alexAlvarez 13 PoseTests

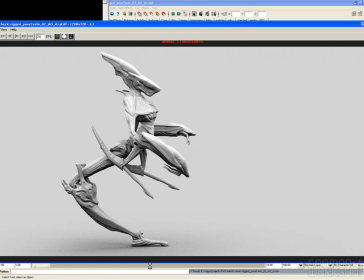[32:43]
So here's showing, as opposed to another render, that when he's up, that his rear leg, this, can potentially flatten out. So, and the funny thing is that, well, in our original design phase, this little kickback we put on the rear leg, I didn't do that thinking this would be the function of it.
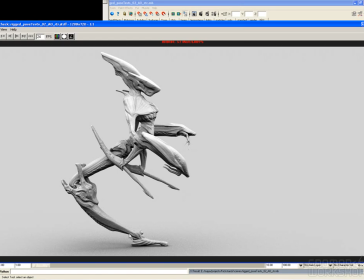[33:03]
And so this is kind of like a happy accident that all of a sudden it's like, wow, that's kind of cool, because it actually kind of now feels like a proper balanced shape for him to be able to elevate himself and increase height, therefore seeming more, threatening or menacing to something.
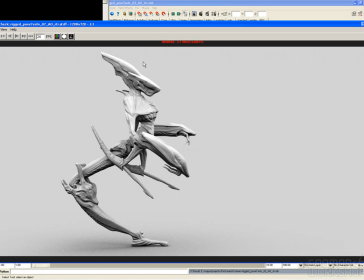[33:23]
Plus, I mean, like a giraffe, with this incredible height, he'd be able to reach just about anything.
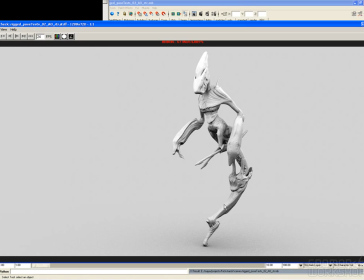[33:30]
And then here, once he gets on the tip, it's a little less balanced.
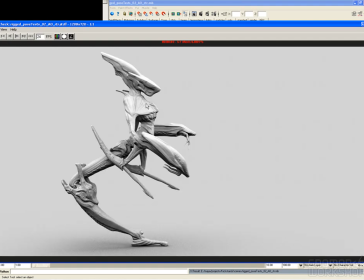[33:35]
So obviously here feels, very balanced with this flat.
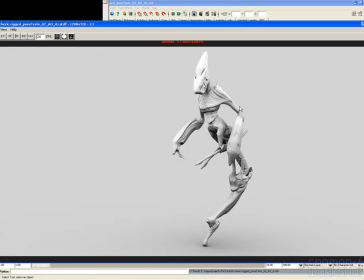[33:40]
He can go up on the tip to gain a little height, but now you can see he's feeling a little bit wobbly, but kind of appropriate for balancing on this little tip.
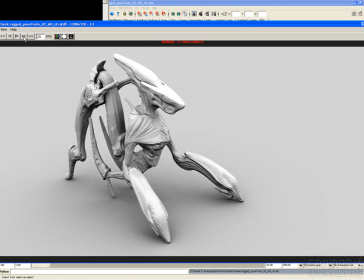[33:51]
Here, kind of like a stalking position.
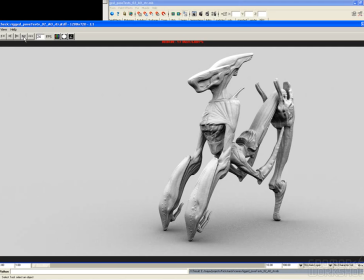[33:57]
But yeah, there you go. So those are our 10 renders of our dude posed.
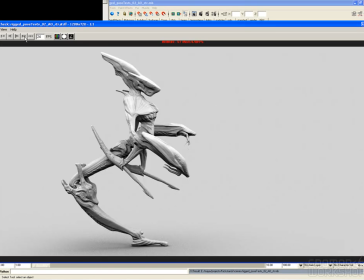[34:06]
So we posed him in the living room to show him in context,
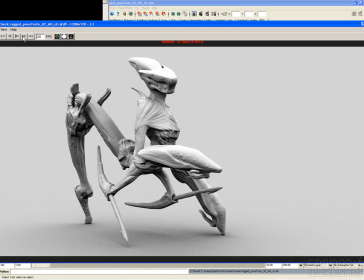[34:10]
posed him on his own from different points of view, high angle camera, low angle camera, and so forth,
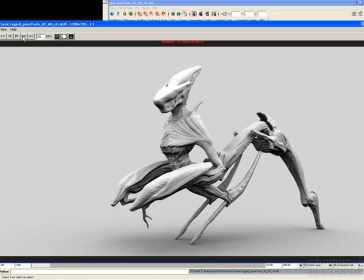[34:17]
just to get the point across of here's our character.
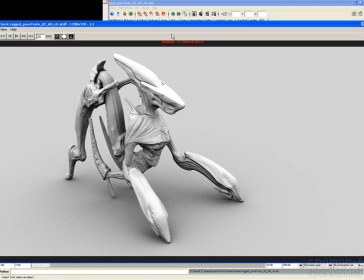[34:24]
And so with all of this done, it's now at this point time to go in 2 different directions. One, to do animation tests, or to do texturing and shading. And the next thing that I chose to work on was animation.
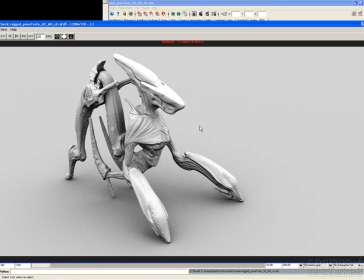[34:41]
Because again, texturing and shading is something that can very easily not be done in 3D in the creature development phase. It's something that can be done with illustrations. And because as far as the role of 3D in creature development in a sort of art department pre-production pipeline,
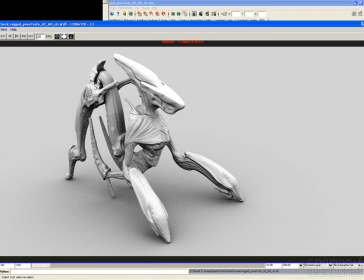[34:59]
an illustration does an effective job, a 2D illustration of showing what the skin of something is supposed to be as far as texture and patterns and so forth. But the things that are very unique to 3D that an illustrator cannot do would be something like the posing that we're doing here from different camera angles,
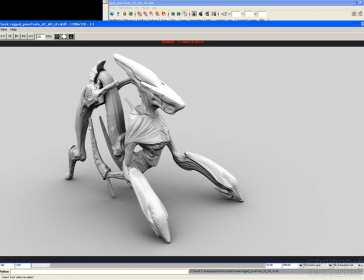[35:17]
or an animation test. So trying to stick with the strength of 3D and its unique sort of value and addition to the development process. And so, yeah, but that's pretty much our posing stuff.
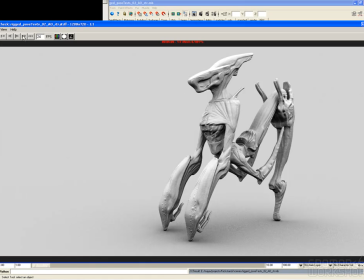[35:35]
So definitely one of the most fun parts of the process. And there you go.